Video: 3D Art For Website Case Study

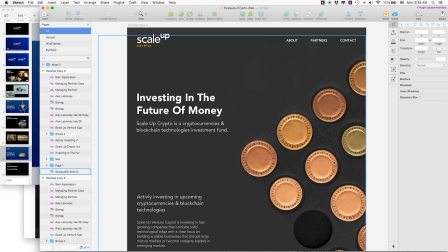[8:18]
And so we did some iterations on that until we came to this specific rendering.
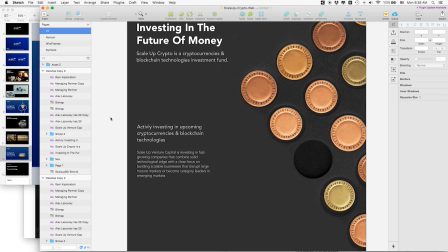[8:25]
And this was the kind of the first layout that I've sent them. And I've sent them this in, I've built them the website in Webflow. And so I've already built up the website and sent them kind of a link to see how this look. And they told me, yeah, we don't like this. this doesn't look good. We don't even know.
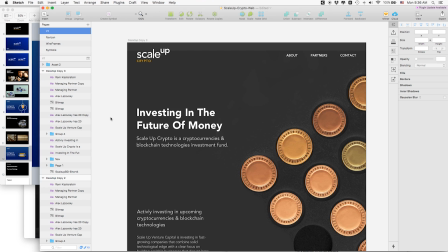[8:43]
Is this like a button? Is this like a Nespresso, you know, like capsule?
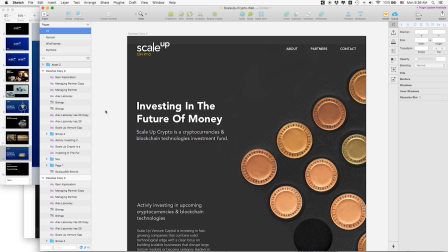[8:50]
What is this? It doesn't look like coin. It's not very beautiful. We actually don't like the very dark atmosphere of the website because it might look like dark and scammy and we don't want to perceive ourselves that way. And so they just said, we don't like it. It doesn't look very good. Maybe we should give up the the whole 3D direction. And I told them, look, look, look, this is just a sketch to see the concept, right? I also don't think that it looks good. I think there's a lot of things to improve. The texture, the lighting, everything has to be improved. But they were saying, okay, we can't really imagine that. So I told them, okay, you know what, I'll take the risk on myself. You know, you don't have to buy it if you don't want to but I want to get the rendering right. I want to do it this like perfect and I'll show you this when it's done. This was a pretty risky thing because again they were not sure about this but I went ahead and did not kind of cancel my project with Yambo but rather went ahead and did like 12 rounds of iterations and let me show you kind of like how we were working together so again those
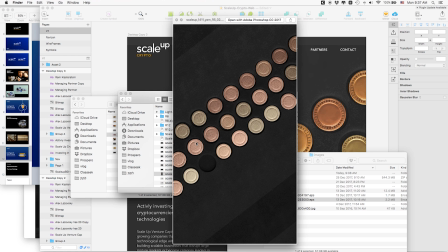[9:56]
were the first that's just the first round and then um this is probably the second round then we then we moved into a white background try to change
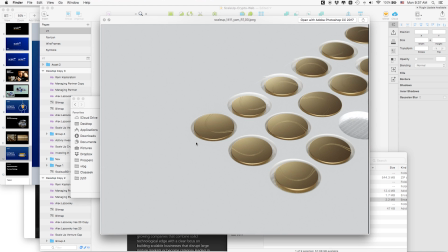[10:05]
the texture trying to make it more uh more gold and when we got to this point um i actually started to like this because i thought this looks like a coin but like an abstract coin not like a very specific coin i I didn't want to show specific coins because I didn't know who they're going to invest in.
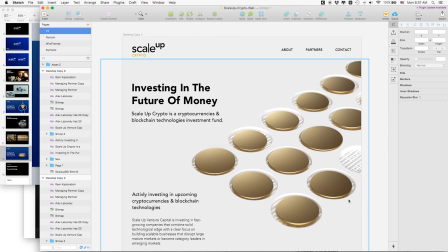[10:23]
So the second version that I showed them, this is like a better rendering.
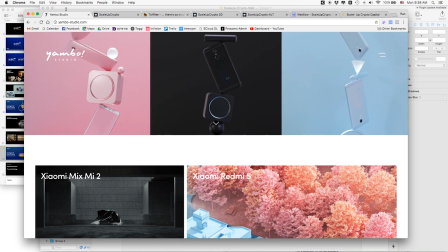[10:31]
And actually, let me see.
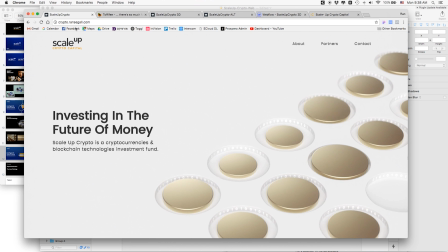[10:34]
Okay, so this is actually, I already uploaded the, actually connected the Webflow to my own domain. And this is actually the rendering that I showed them, including animations. So note, what you see here is kind of like the collection. the coins are like flipping because as we said the collection changes sometimes and I'm not sure that
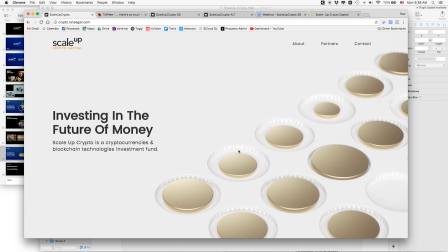[10:52]
you can see but around the coins there is like a binary digit of zeros and one which kind of represent the cryptocurrencies you know
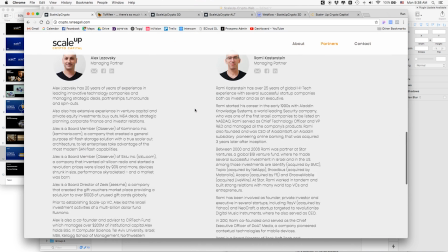[11:01]
scrolling around the coins so this is basically what I sent them again it's a very simple website and here just like some abstract coins I
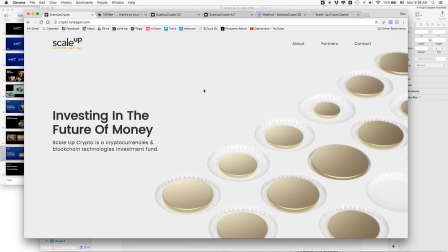[11:10]
when I saw this I was like I really like this I think this looks like a good website I really like this And I sent this over to them like, ta-da, your website is ready. And guess what they said? They actually said, that doesn't look like coins.
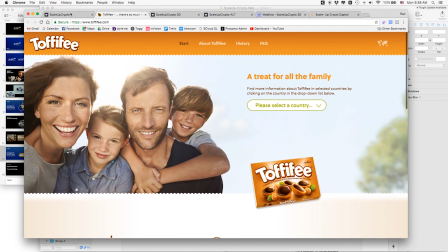[11:25]
That looks like this Toffifee chocolate bars. We don't think this is a good render.
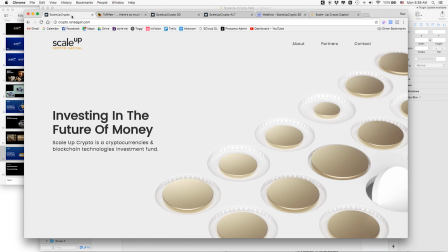[11:31]
We think maybe your friend Yambo is not such a professional because this doesn't look like gold. This doesn't look like coins. And so, well, we're not sure about this. at this point I've been working like 10 or 11 rounds of revisions with with Yambo we're both working on this project more than we thought more than we uh priced it for but um I didn't actually know what to do so at that point what I did was tell them okay I got your nose this doesn't look like coin they actually want it they told me we want to see kind of bitcoin litecoin other like very specific coins on the coins we want them to know that this is like cryptocurrencies point